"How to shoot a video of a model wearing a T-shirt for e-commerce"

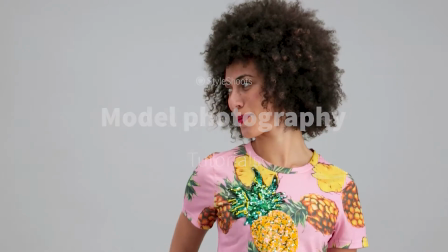(0:02)
In this tutorial, we're going to cover tips for making videos of your e-commerce product.
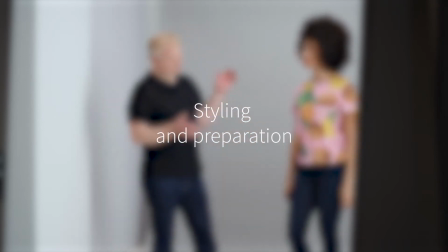(0:08)
So some things to remember first off are style your product with something quite neutral.
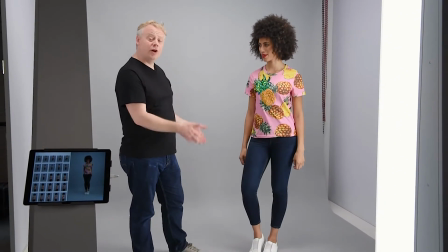(0:15)
We want to have a nice outfit that would go together, but we don't want to overpower our star t-shirt.
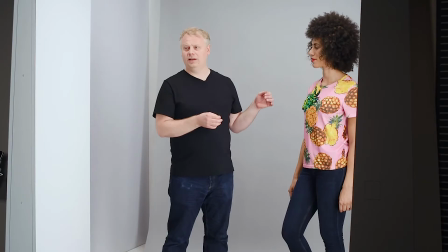(0:23)
Also, make sure that the product fits correctly, because in this case with a video,
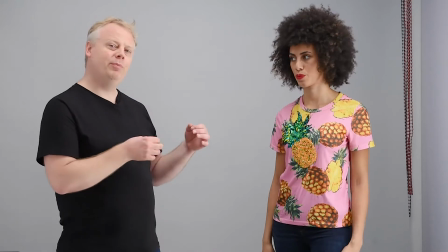(0:28)
it's probably not advisable to use clips and tape and pins and so on down the back of the model's clothes,
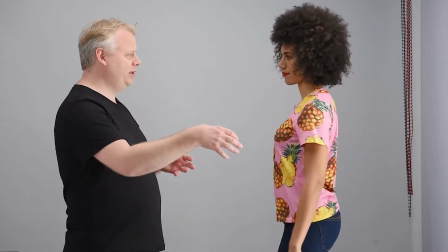(0:35)
because any movement, any turn that they might do is going to reveal all of that.
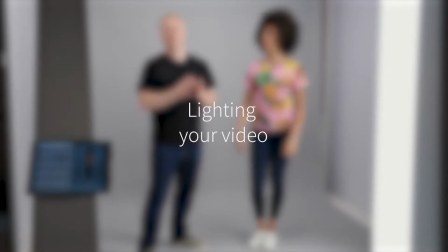(0:40)
The next thing we've got to think about is the lighting.
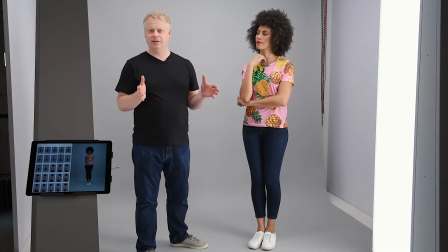(0:43)
We want something that's going to match our stills, if we're shooting stills at the same time, and we want an overall even light for the area.
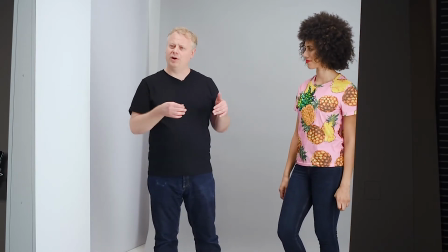(0:51)
Check the movement of the model while you're doing your lighting,
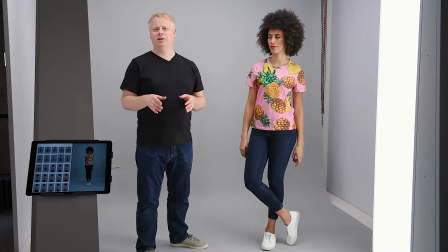(0:55)
so that you don't end up with big harsh shadows that are flying all over the place during your video.
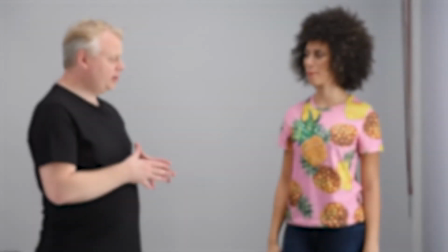(1:02)
When producing videos of this kind, it's a good idea to add a little bit of variety into the actual clip itself.
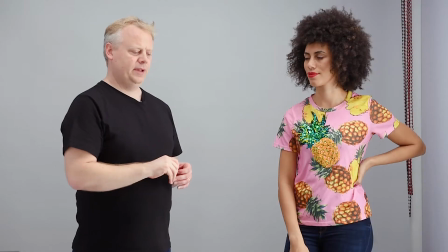(1:10)
Try a couple of different angles, try moving the camera during the video.
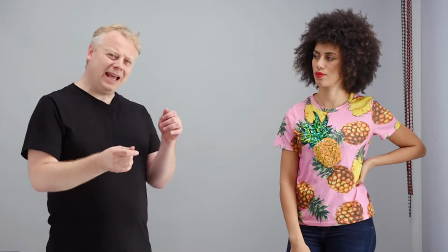(1:15)
This will help to highlight the product better, and it adds more interest, more visual interest to the video.
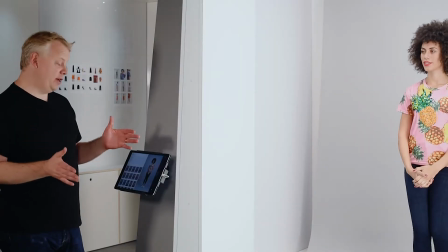(1:21)
Today we're shooting video on the StyleShoots live machine.
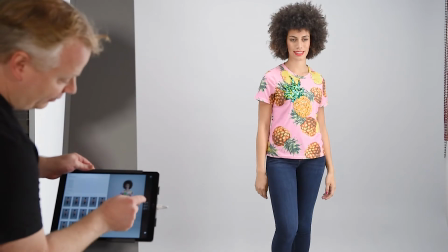(1:25)
What I love about this machine is that we have already the clips that we want and
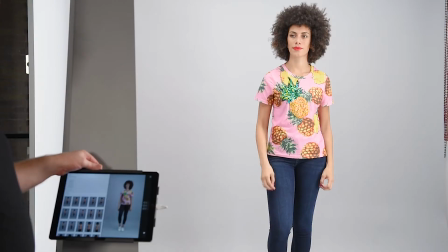(1:31)
pre-programmed camera movements to help us get a real nice variety of shots for the video.
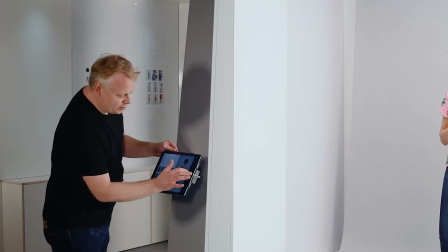(1:36)
I'm going to go ahead right now and we're going to work on the first section of the video.
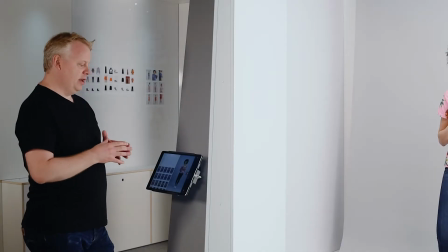(1:40)
So this is the section of the video that I've chosen for Juliet to come into frame,
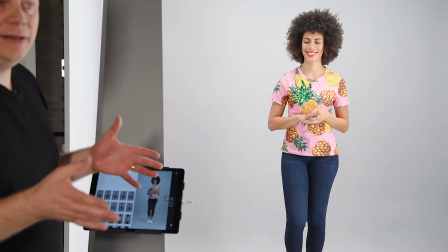(1:47)
display the product, and that's really the end of the clip. So it's kind of an introduction to this t-shirt.
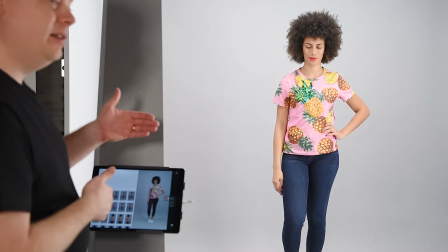(1:54)
Because she's going to walk into frame, I'm locking the focus in already so that when she hits her marks, we get perfect focus there.
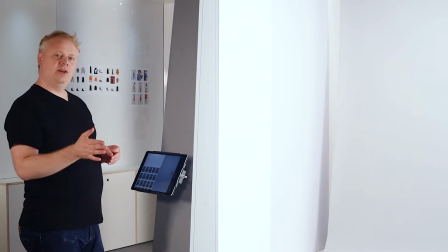(2:05)
So I have to make sure that I count my model in to make sure that she knows when to come in and also how long the video clip is.
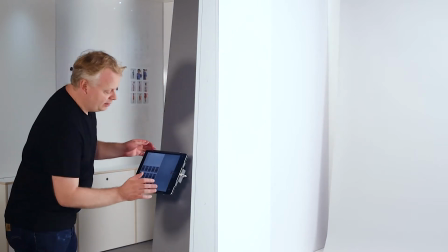(2:13)
So Juliet, we're 5 seconds here, and I'm going to hit the button.
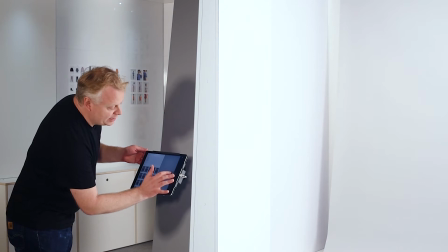(2:18)
You'll hear 2 beeps. On the second beep, you can start walking.
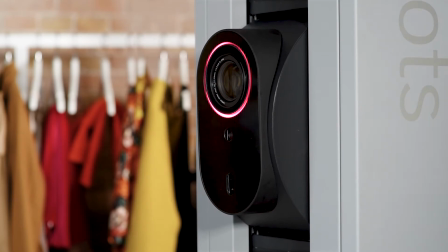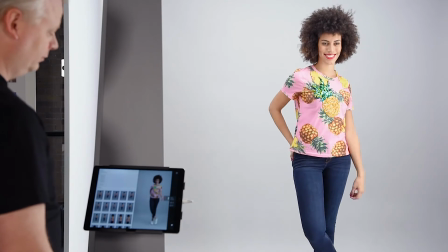Perfect. That's great. So I now have my establishing shot. For this second shot, Juliet's going to stay there.
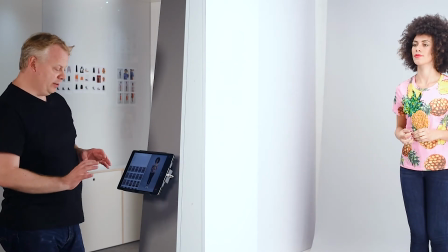(2:38)
And what we're going to do is introduce some camera movement to pan up, to show off more details of the shirt.
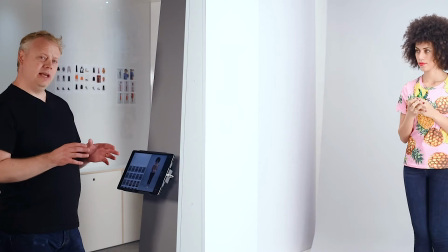(2:46)
So what I'm going to get Juliet to do is to do a little half turn during the video,
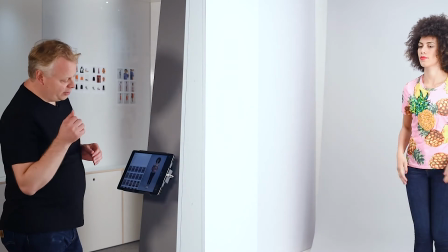(2:52)
just to show off any details that we might need on the back. We're ready to go.
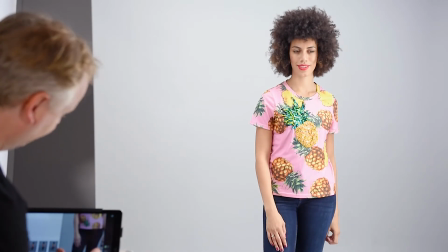(2:59)
This is 5 seconds. Yeah. With the camera move up.
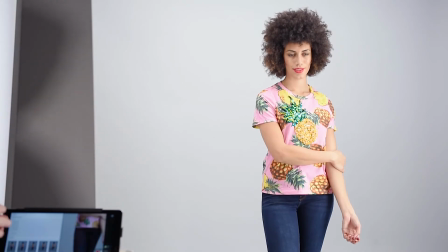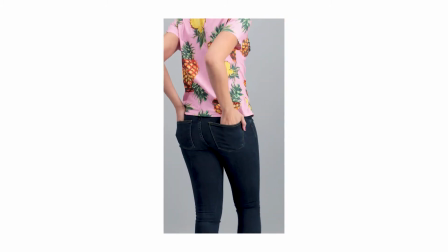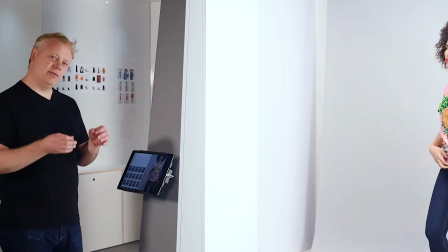(3:15)
Lovely. So now I've got really nice detail of the front and the back of the t-shirt,
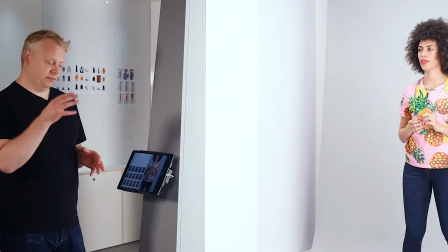(3:22)
and it's really helping to show off all the details of this particular product.
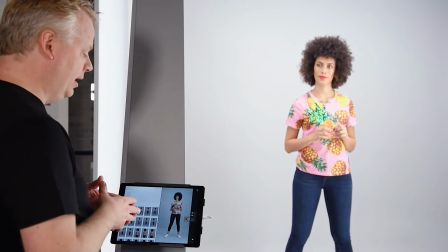(3:28)
So now we're going to do the last bit, which is a section of video which shows again the front of the t-shirt,
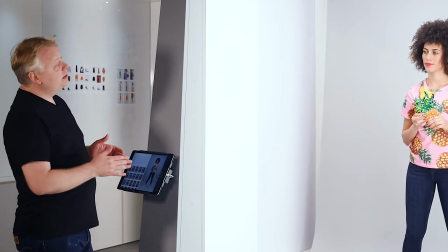(3:36)
and then Juliet will leave the set from the way that you came in. Yes.
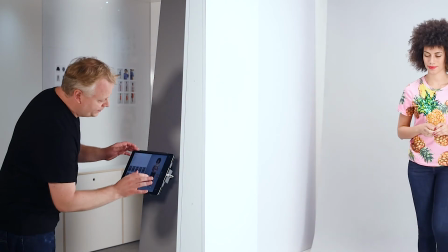(3:40)
This one's 4 seconds. Just focusing.
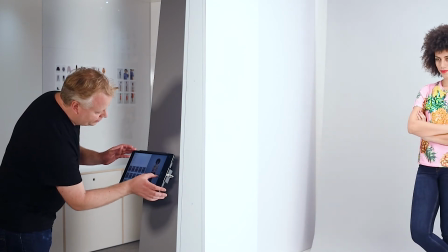(3:48)
And we're ready to go.
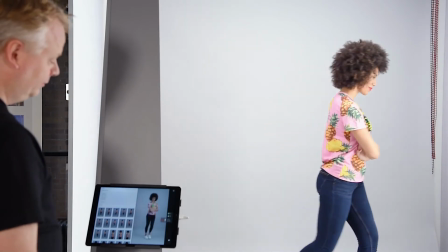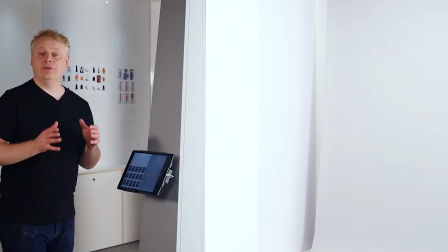(3:59)
Great, so that's all 3 sections recorded.
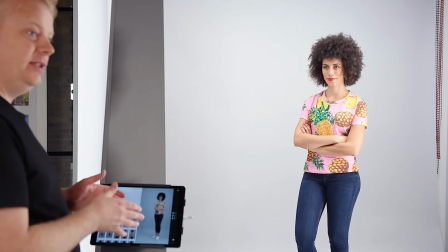(4:01)
The system is now actually editing the video for me, so taking those 3 clips and blending them together with transitions.
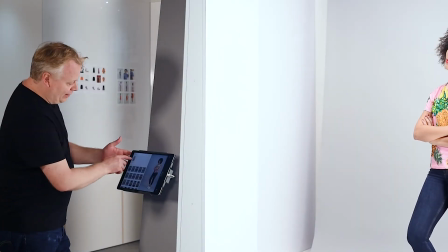(4:08)
And now we can have a little preview of that.